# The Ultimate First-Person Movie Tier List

I really like it and I recommend watching it.
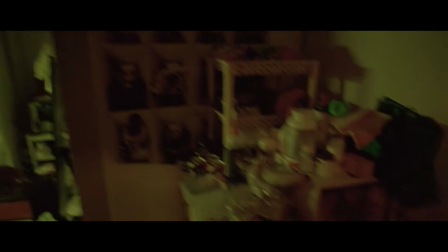Something I really like in this movie is the use of digital blinks that are used to hide cuts so they can simulate a continuous take but also
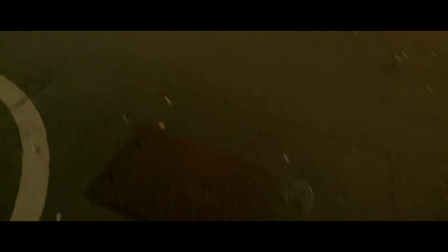to subtly show the passage of time like when he's walking down the street and he blinks and then he's quite a bit further down the street so you don't have to watch him walk all the way but you also get a hard cut that is rather jarring and I I think that's really, really interesting.
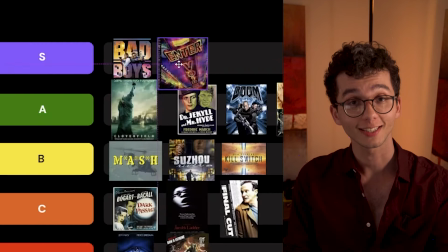I am a very, very big fan of this one. So it's going into S tier. Let's jump back to that movie that I mentioned at the start of the video. Interestingly enough, there's another one that came out the same year that does a very similar thing. The Noir Adventure, Lady in the Lake.
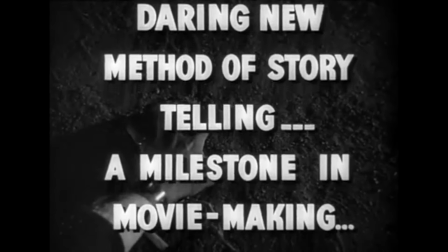And it's a bit nothing, it's a bit . Now it was certainly novel at the time to have a movie that was presented entirely in first person,
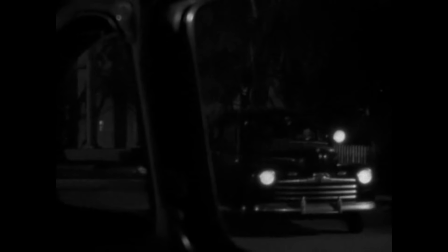but the camera work is often janky and rather unpleasant to watch.
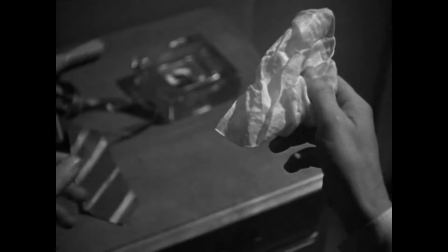Beyond that little bit of novelty factor, there is nothing novel here. It's pretty standard. It's no better than Dark Passage, so it's going to go in the same place. On a lighter note, let's talk about the British comedy show that is all in first person, though from various different first person perspectives.
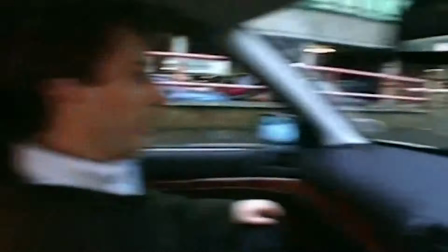Peep Show ran on BBC Four until 2015, and everything is shot from the characters' perspectives.
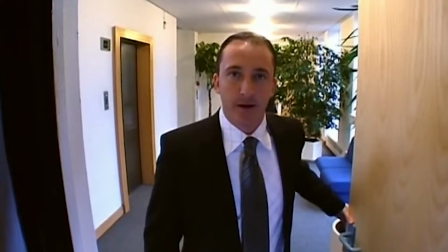The awkward pauses and dry humour are really emphasised by
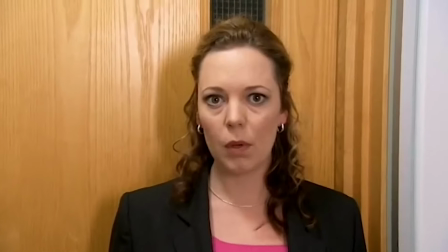having the characters looking directly into your eyes as they wait for a response.
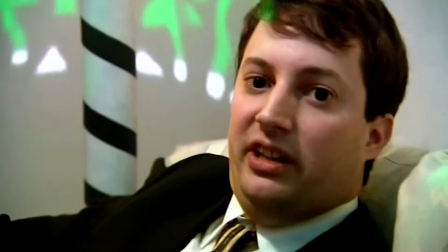While I think it's really well executed throughout the show, at times it feels so standard it might as well have been filmed with your typical shot, reverse shot.
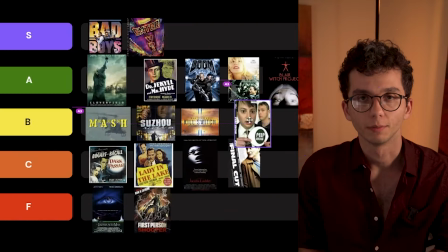Because of that, I'm just gonna put it in B tier. It's good but not great. Before we get to my absolute favourite movie on this list, we've got a really split one. On one hand, Pandemic's execution of the POV camerawork is almost perfect.
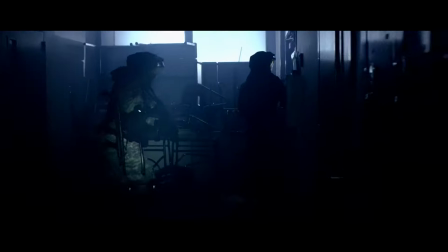The ideal balance of wide and steady enough to see clearly, but still narrow and shaky enough that it feels like real motion. Their choice of lens changes between scenes instead of being the same throughout the movie,
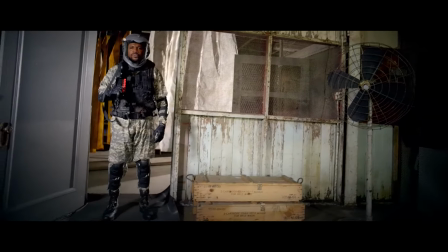which means interior sequences that are not meant to be claustrophobic don't feel claustrophobic, and when it's meant to be claustrophobic and scary,
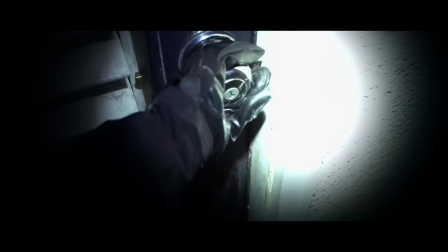it feels appropriately so. and that really works to emphasize the tone of each scene rather than all of it feeling like the same sort of perspective. On the other hand, for this movie's bad but like I've said to the other ones, not here to rate them on whether they're a good movie or not.
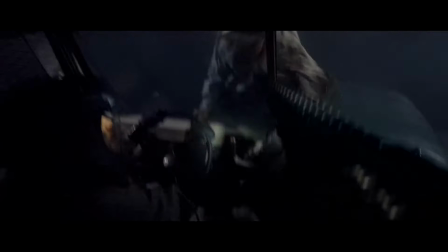We're talking about their execution of the first person perspective and this one's pretty damn good.
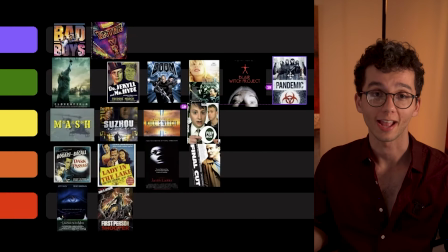So it's going right to the top of A tier honestly. For the grand finale, my favorite movie on this list and one of my favorite movies of all time and probably the movie that you thought about when you clicked on the thumbnail.
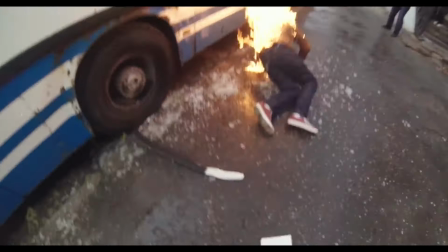At least if you were thinking of a good one. 2015's Hardcore Henry is a movie that I was very invested in long before it came out.
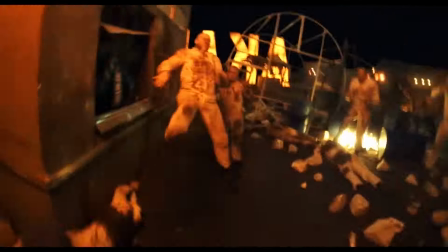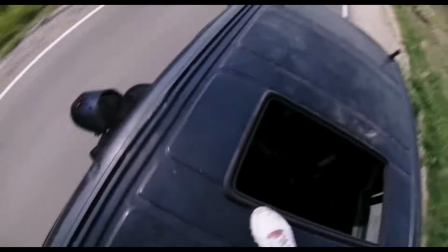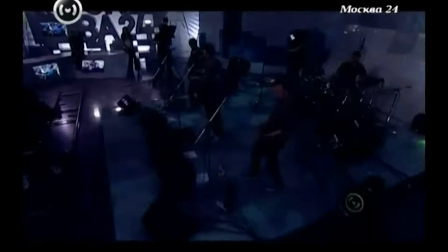Directed by Ilya Neisholer, frontman of the Russian band Biting Elbows, the idea originated from the band's 2011 music video The Stampede,
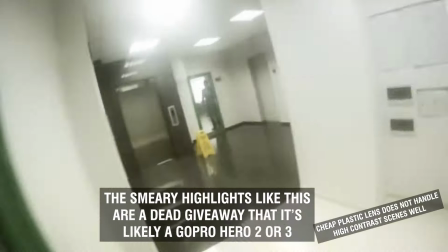a hitman-esque first-person action romp that was shot through the very trendy at the time GoPro.
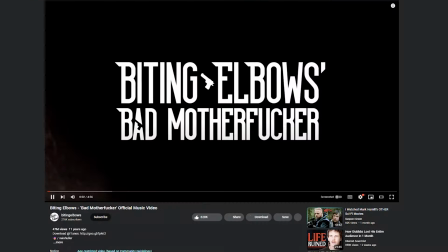The team expanded on the idea a couple years later with Bad Motherfucker in 2013 and there's a good chance that you've seen this. Nightshall then went on to write, direct, produce and shoot Hardcore Henry on a two million dollar budget and much of that budget was used to develop
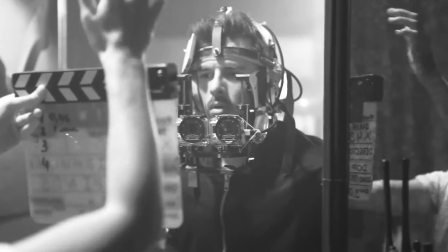and revise this assembly that they use to attach the GoPros to the actor slash cinematographer's head. Enough waffling about the history and the context. This is the most badass movie I have ever watched and I will not hear otherwise.
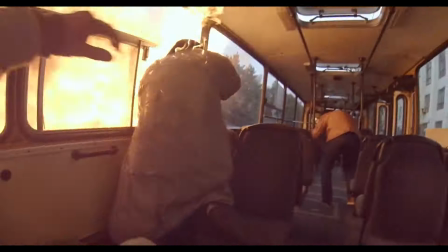Despite the movie being pretty much non-stop action, there's never a point where it feels disorienting or overwhelming.
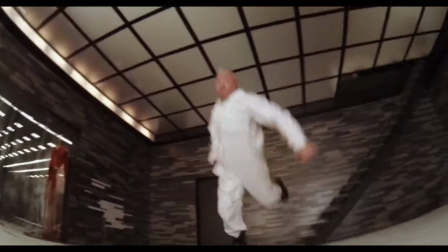Every single shot just lurks.